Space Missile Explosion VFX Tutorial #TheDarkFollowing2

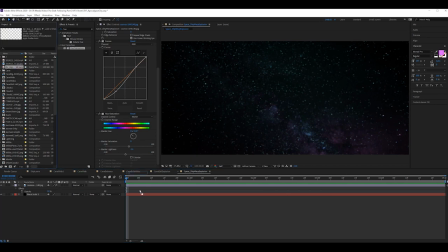[4:09]
So there we go. Now, I'm going to drag this aerial explosion in, which is an actual action visual effects or action VFX asset that is just there on its own. There's no energy in the shot at the moment. We'll get to parenting and adding camera shake and everything to it later.
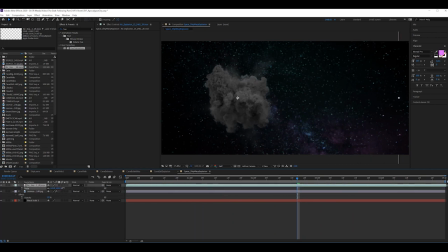[4:29]
But for now, just leave it like that. Now, lighting in space, there's no bounce lighting. So technically half of the side of this should not be lit,
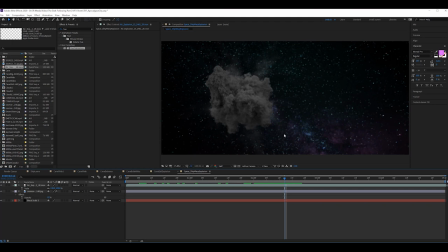[4:44]
unless we're assuming the sun is coming from the front angle where our camera is, which could be the case, and we're viewing it from the side, so it could work. But either way, we're definitely going to need to add some contrast to this.
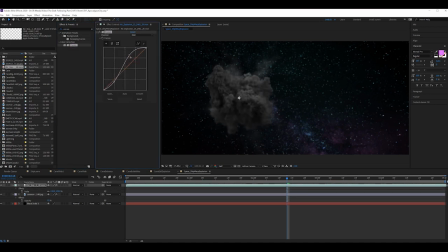[4:59]
because yeah, space, there we go. That's already looking way better than without it. Looks too flat. There we go. That looks really nice now. Now, the other problem we have now is that when the actual explosion happens, it's way too bright, way too bright.
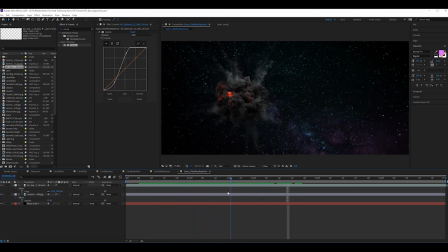[5:18]
So what we can do is keyframe the curves to actually here, keyframe there. Because you see the light value is essentially just peaking all the way along this top bit,
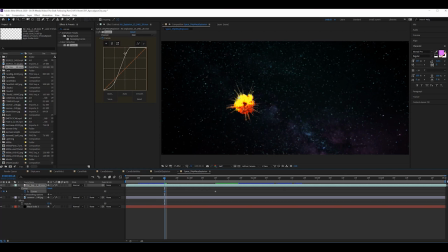[5:38]
which for the blacker smoke values is fine because nothing's ever reaching maximum peak brightness. But here, it's obviously crushing that color, which doesn't look great. So we can bring that down. Still keep that contrast in there a bit. And hopefully as we play,
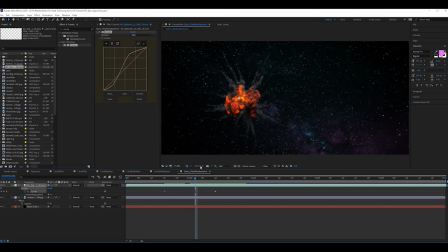[5:57]
yeah, see it's that graph is now moving now, which means we get that nice contrast on the smoke by the end, but the beginning isn't too overblown. Hue saturation again,
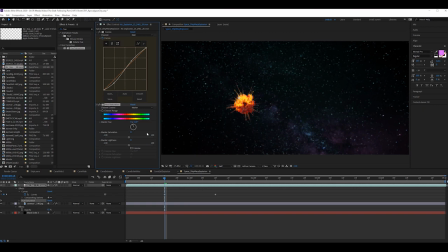[6:10]
just to make that explosion a bit more of a sort of reddy color, as opposed to that yellow, just looks nice and warm. And it almost goes a bit pink there, actually. If you take that off, it's more red. I quite like that.
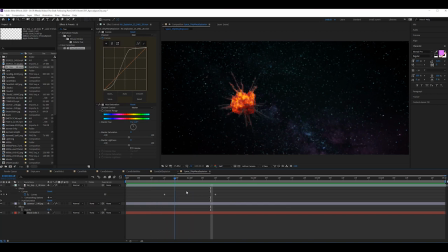[6:27]
That's cool. Now, which way is the explosion going? It's actually, the explosion is coming towards us, but the fire is coming off to this left side. So I'm actually going to scale, unlink the scaling values so that when we scale, it's not doing both at the same time.
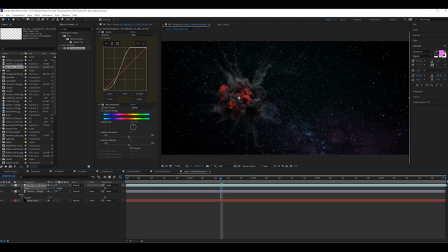[6:45]
See, when I drag either one on the X or Y, it's doing both, which is generally what you'd want. This time we just want to flip it around the other way. So let's do minus 139. And you'll see our shot is now flipped, and let's relink it again, which means that now when we rescale it,
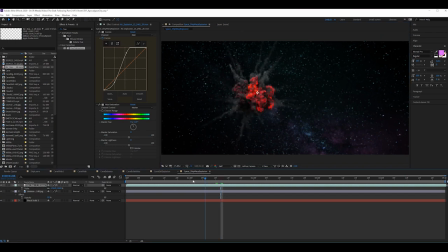[7:03]
it's all going to scale properly again, but we've just flipped the X axis over there. So now when explosion happens, it kind of works a bit better in that the impact is going to be coming from the left side to the right hitting, and the fireball is going to be pushing out to that right side.
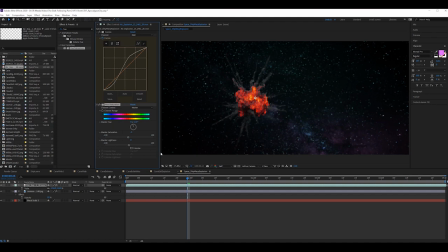[7:21]
So we're going to keep the saturation of everything a bit lower because we're going to do all the color grading and everything in Premiere afterwards. So we want this image to be as flat as possible so that when I get it into
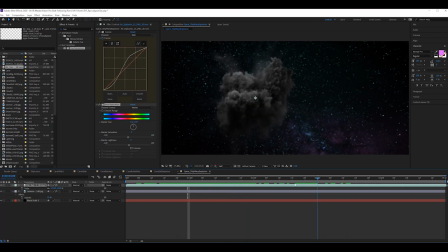[7:33]
Premiere, I can compare it to the rest of the footage that it's in line with in the sequence and can have as much control over it as possible in Premiere. If I did everything here, I might end up with it being too contrasty, certain colors being too overblown compared to the rest of the grade.
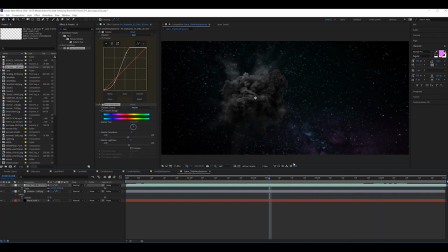[7:49]
So when you're actually doing your compositions, unless this is going to be your final shot that you're going to send out, if you're going to do any color grading afterwards, still try and keep the saturation and even the contrast as low as possible so that you have as much to play with as you can.
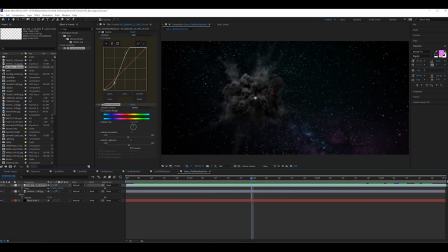[8:07]
I mean, in saying that, I could actually decrease that contrast a little bit more then there, just again, so I have a bit more room to play with in the Premiere edit. But you see the black values aren't completely black compared to the background.
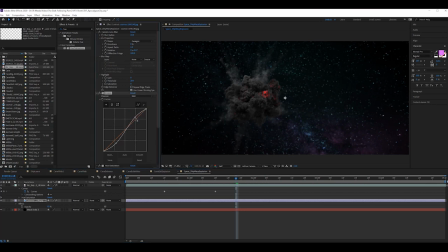[8:25]
So this means we're going to have to bring this up a little bit more. And there we go. Just followed my own advice there. Now, what we want from the actual storytelling of this shot is we want the ship to warp to get to about here.
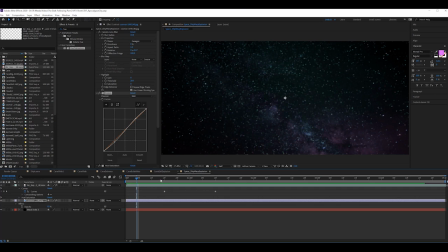[8:40]
Something to happen, it warp and the explosion hits. So the explosion can probably move along a bit in the timeline. We've got 5 seconds. I think that explosion is actually happening a bit too slow for the impact that we want it to have. So let's go on time, enable time remapping. Let's go to,
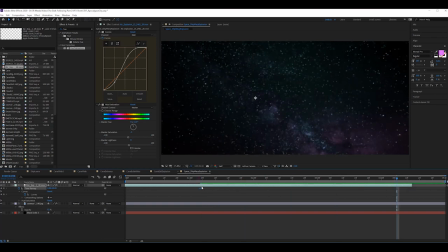[9:01]
let's just grab the end, bring it all the way along. So what this is doing is this final keyframe is essentially the last frame. And when you're moving this along now, you're squishing the frames down.
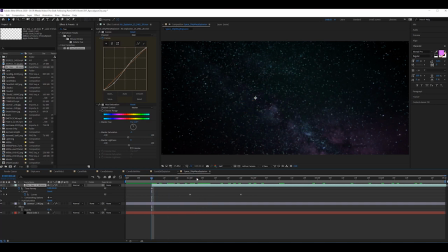[9:15]
So this is now going to be a lot faster than it initially was. You'll see now the difference, way quicker than it was. So we can push that along. Just has a bit more impact in it now than before.
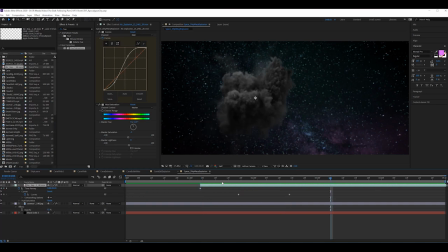[9:28]
When you're dealing with explosions, think about the scale of it as well. The larger an explosion, the slower it should look. And the smaller an explosion, the quicker it should look. So we might adjust the timings again of this just to adjust for how we end up with the size of the ship.
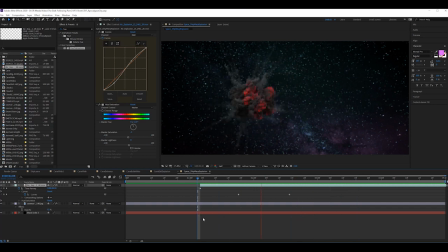[9:45]
But for now, I think that's the kind of speed I want it to go at for the impact that we're going for.
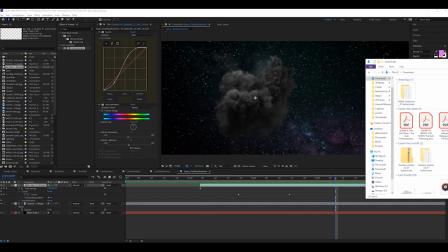[9:50]
Okay, cool. So what else do we want? We have a look here at my little visual effects folder.
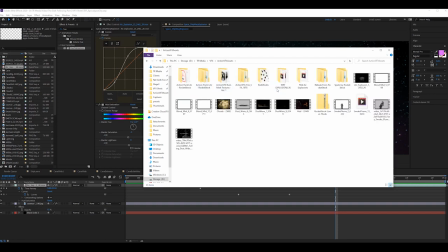[9:59]
action VFX. What have I got that we could use?
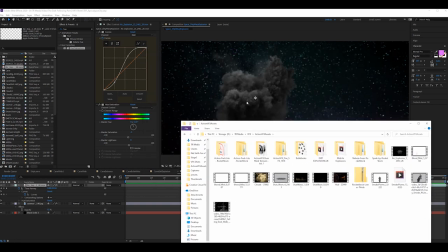[10:08]
Kind of want some sort of energy burst to show that the ship is warping.
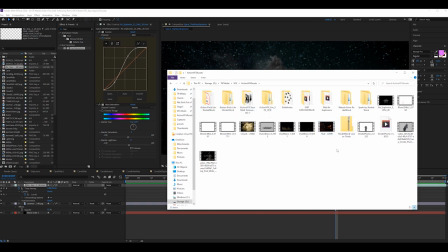[10:14]
So let's go with a... I got this light pack, which all of this is free. And vapor? No. Ricochet? Smoke. Side gun smoke.
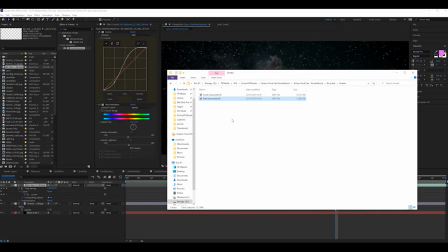[10:33]
Okay. Cool. I kind of like that as a sort of burst of energy.
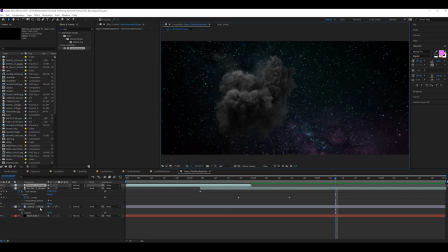[10:38]
So what we can do is load that in. Scale that right down. And that's quite a quick effect. I'm going to apply a screen blending mode. We're going to do the same thing so that it's facing the same way. Scale, untick the link, minus 28.
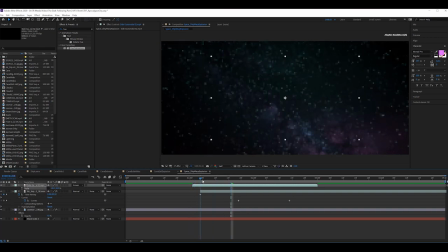[10:57]
Now the smoke should go that way. Excellent. We want it to hit the same time that that explosion's happening, and we want it to be underneath the explosion. So that's pretty cool. It's still a bit big, so we can scale...
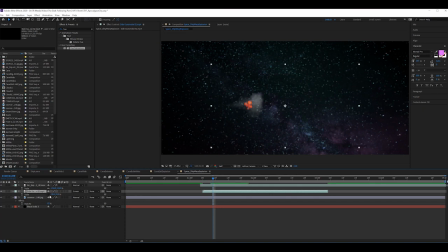[11:16]
scale that down. Ah, see, I didn't link it back. Gotta link it back there. Cool. Basically, that is going to act as our effect to show that the ship is warping into space. It's getting some momentum, and explosion is happening on the contact with it.
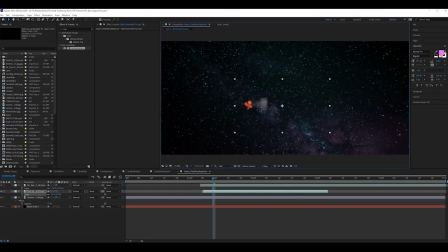[11:34]
That's pretty good. We could maybe move that over a little bit more. Just move that there. Let's add a bit of hue and saturation to this side gun smoke. Just change the color of that so we can distinguish it. What do we want to
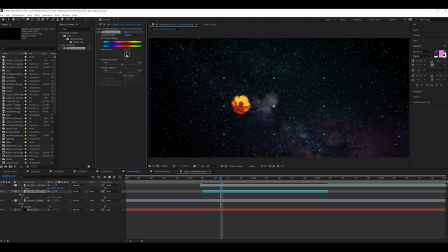[11:51]
do? Let's bring that lightness down, colorize it, which essentially, if you have a black and white image or an image that's just grayscale, changing the hue won't do anything because there's no color for it to change. But if you click on colorize, it will essentially tint everything a specific color, and you can change this hue value like that.